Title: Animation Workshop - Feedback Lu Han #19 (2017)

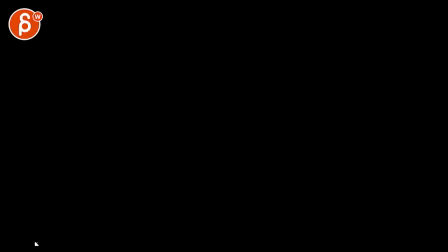(0:03)
All right, let's go watch the whole thing here.
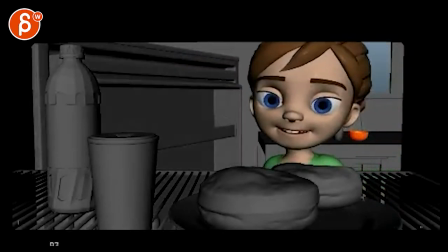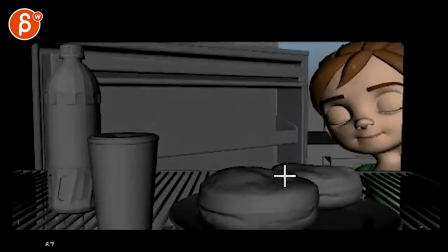(0:13)
Just quick, she comes in and it's always kind of the same width shape.
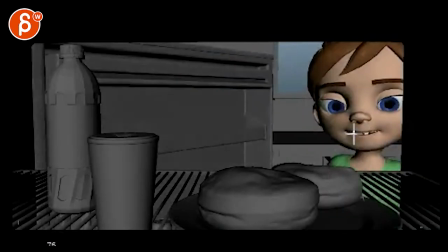(0:21)
Why I see through all of this here, this whole thing, she hasn't changed her mouth. A little bit of a change.
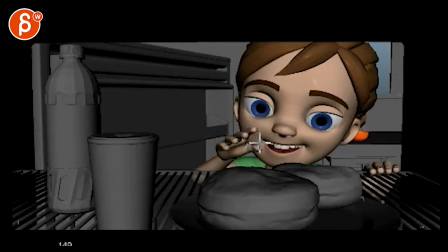(0:27)
That's a good change, but it's always kind of the same width here. I'll just give this a bit more. It's your opening shot, so this should be really, really good and sell emotions and and there's different character stuff in terms of it's a thinking
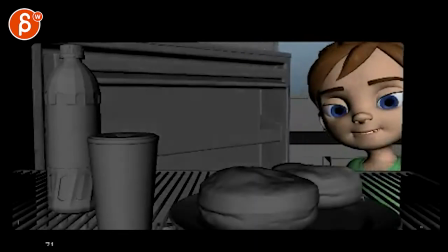(0:41)
character and it still feels a bit stiff in terms of this is just kind of like a puppet like body mechanics are better but that's
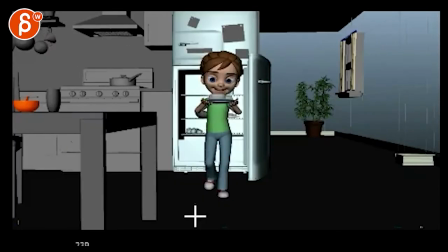(0:53)
great i still love the whole turn that's all great oh i love this by the way i don't know when you added this but that going back that
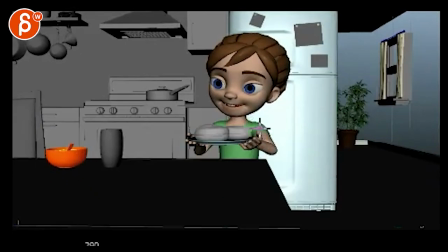(1:01)
anticipation is great same thing here she's always kind of locked in this same shape making this very stiff and
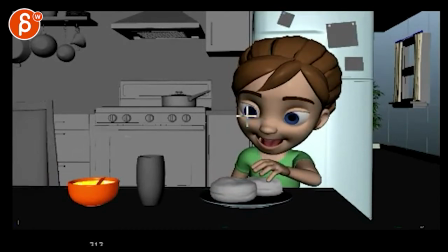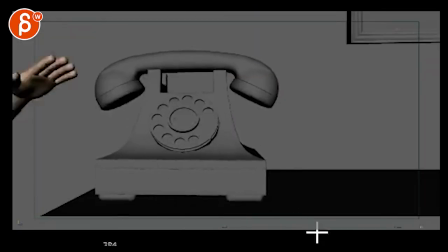(1:14)
She's like, ahhhhhh. That's just a bit, a bit much. Again, she's locked in this shape all the time.
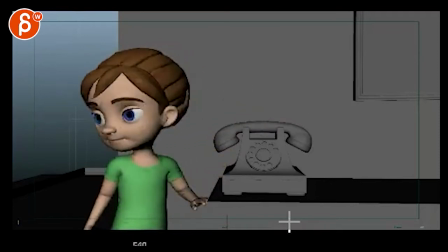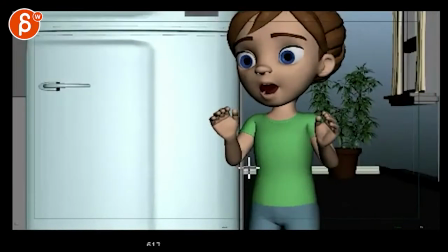(1:31)
That's weird. You're zooming in on this hand. That's a weird focus.
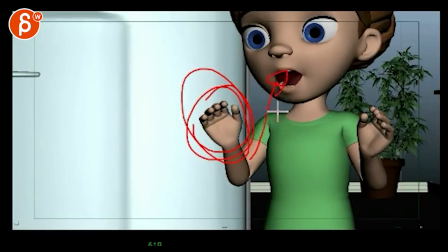(1:35)
So the moment you start zooming in with the lens, you gotta go up to her face. And even this is too low.
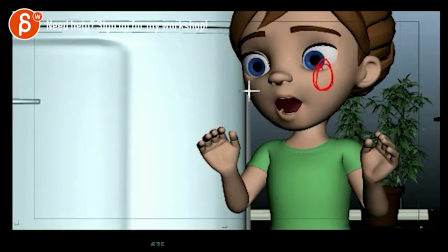(1:42)
Like her eyes need to be here. here.
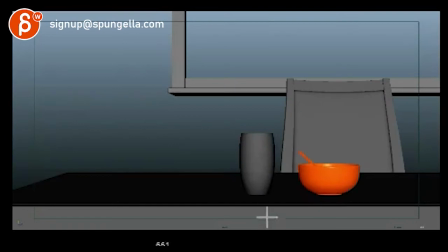What you could also do is have some bits and pieces of the food, just so we know. Right now, just in case someone forgot that there's a plate and doesn't understand what happened.
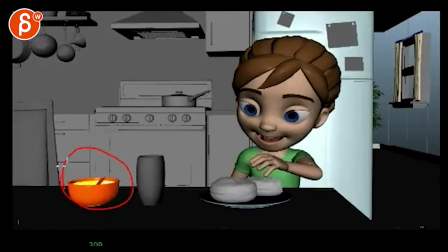(2:03)
So, I'm going back here. I know this is orange, this is a good indication of what that is, right?
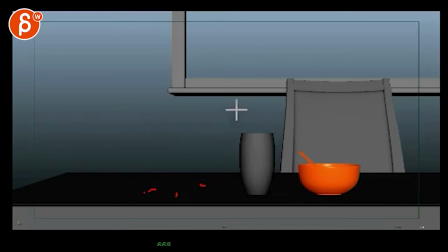(2:10)
But, just some crumbs here so we understand. Because again, this this is centered, it's weird, like I don't know what I'm looking at. So I would change the camera so that this is more your framing,
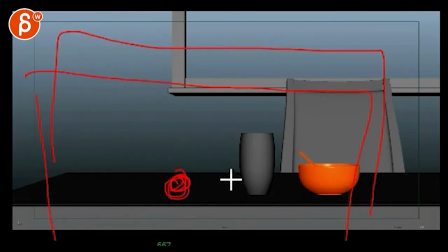(2:27)
meaning that this is going to end up being your center. You want to show that there's an empty spot, if that makes sense. Otherwise we're not quite sure where we're supposed to look. So a couple crumbs and the focus, And again, you can cheat, you can just have this here, the ball here so it's in frame,
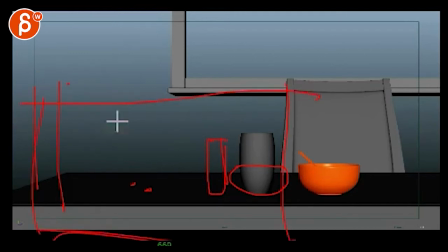(2:46)
and then you can have something like that, it's kind of in center.
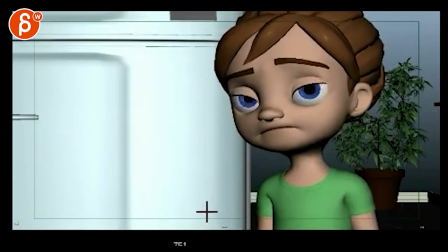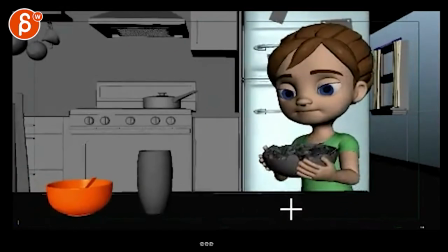(2:57)
It works, you understand, it comes back, puts it back down.
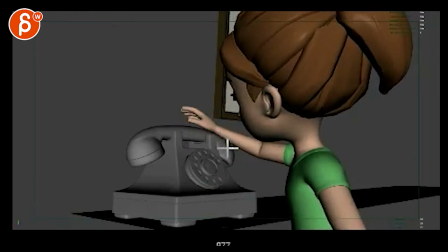(3:04)
Not sure you need this, I don't know why there's black frame, take that out. I don't think you need that anticipation, you can go straight to here, oh cut straight into this.
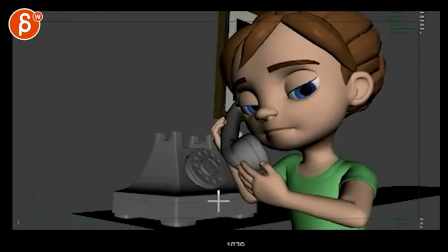(3:16)
Picks up the phone. You don't need that anticipation with the hand. There's still nothing.
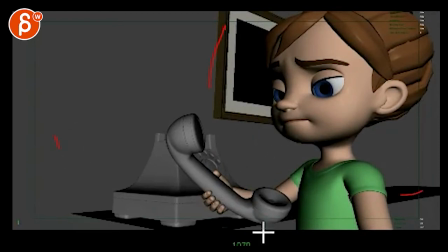(3:21)
What's weird about this is this angle. It just seems to be really, like, hold on, let me just zoom in for myself. Symmetry frame. It doesn't have any lens information. So this looks like you're in a 35 or lower. I will make this the lens, the FOV,
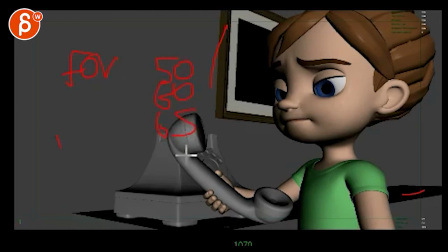(3:39)
at least a 50, if not a 60, and you should be fine with a 65 even a 70 and then just translate the camera backwards to keep this framing but um it feels a bit distorted it feels like a bit of a weird wide lens